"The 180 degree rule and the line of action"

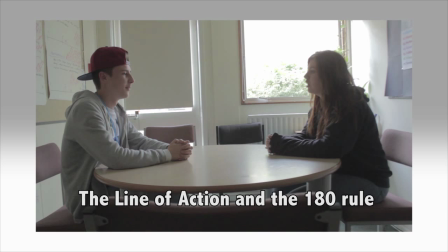Hello folks and welcome to tutorial number two. In this tutorial we're going to be looking at the 180 degree rule and how important it can be for filming conversation scenes.
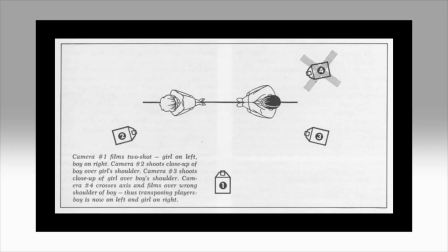The first thing to consider when filming a conversation is the imaginary line that runs parallel between the two actors performing the scene. This imaginary line is known as the line of action. When setting up a conversation, it's often good practice to film the two people talking with a long shot first,
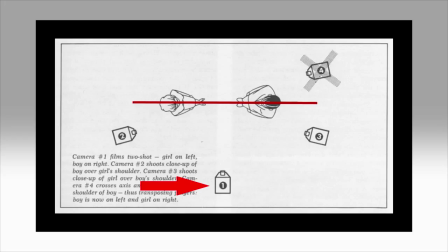in order to get some sort of geographical sense of how far apart the two actors are from each other. Here's an example of a good long shot of two people having a conversation at a table.
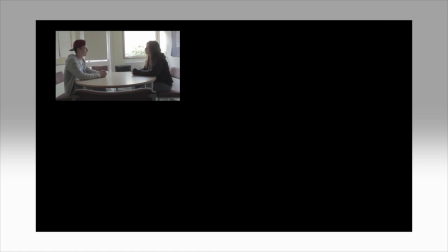If we refer back to the image, this is shot number one.
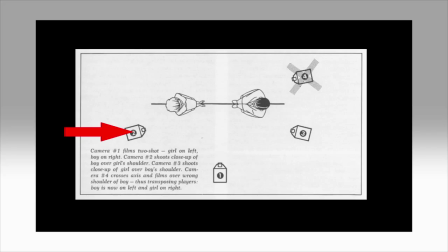camera setup number two films the actor on the right and camera setup number three films the actor on the left let's look at all three shots edited together in order the
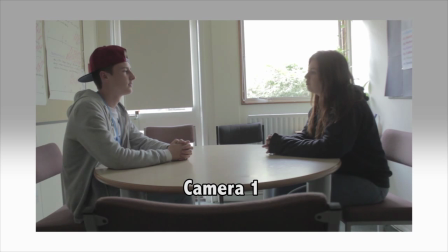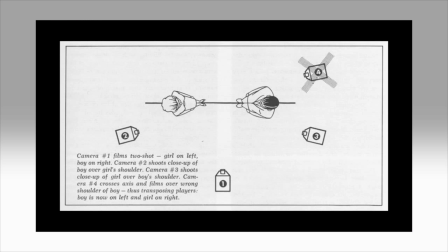180 degree rule works in conjunction with the line of action if you imagine a semicircle which if you remember from maths
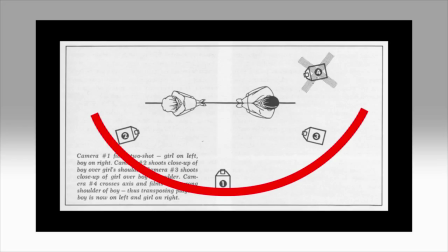at school is 180 degrees you can place cameras two and three anywhere in this imaginary semicircle. However it's important for good graphic stability between the edits that when you place camera 2 in a position camera 3 is in exactly the same place opposite when you are filming the other actor.
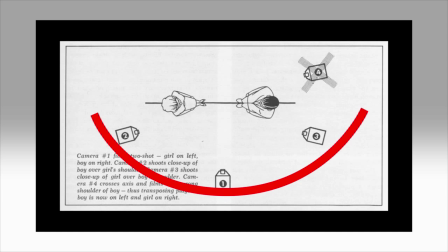If you filmed this setup in your conversation it should look like this.
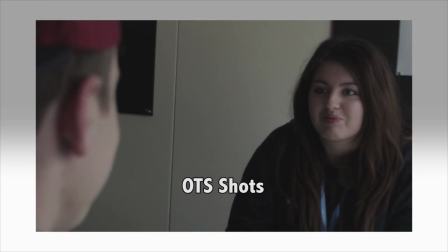The shots used here of the actors are known as OTS shots or over-the-shoulder shots.
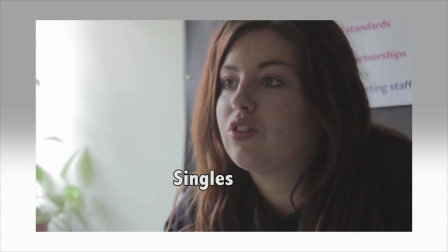These shots are known as singles these
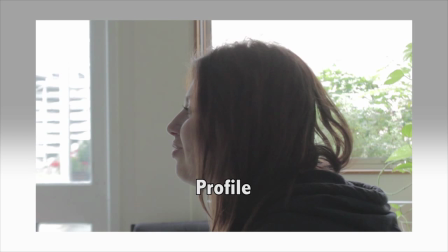shots are known as profile shots and
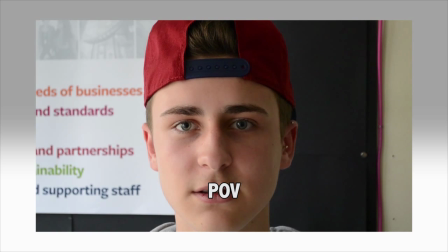finally we've got the POV shots one of the things that you want to avoid when filming conversations
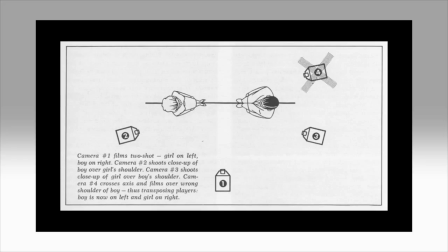is crossing the line of action when you're filming if you cross over the line of action and place your camera here in position 4 and this will happen in
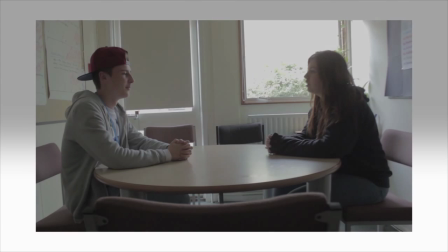the edit it
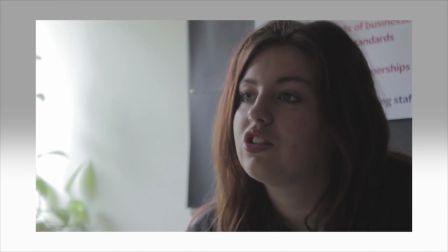will appear that the actors are not looking at each other essentially their eyelines don't match.
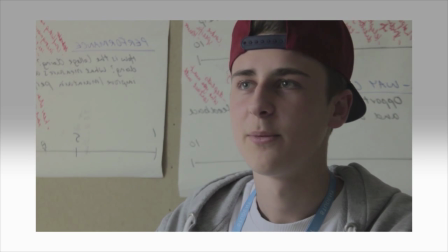When filming conversations you want to make sure that you have eyeline matches at all times in order that screen direction and overall geography are maintained.
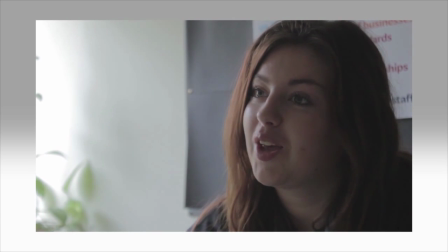There are some methods however that you can employ for crossing over the line effectively and I'll take you through one of them in the next tutorial.
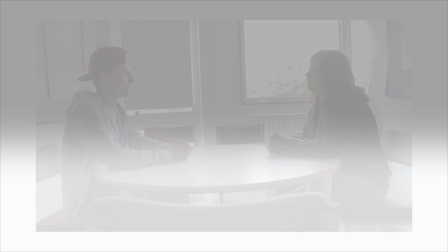Thanks for listening.
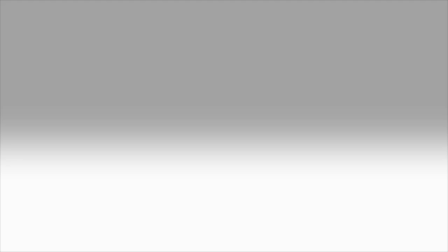For assessment purposes make some notes on how the 180 degree rule works and why it is so important for maintaining a clear sense of screen direction and overall visual geography.
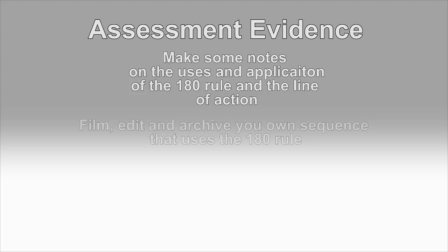It would also be worth filming, editing and archiving a sequence that employs the 180 degree rule for later assessment evidence for Unit 16.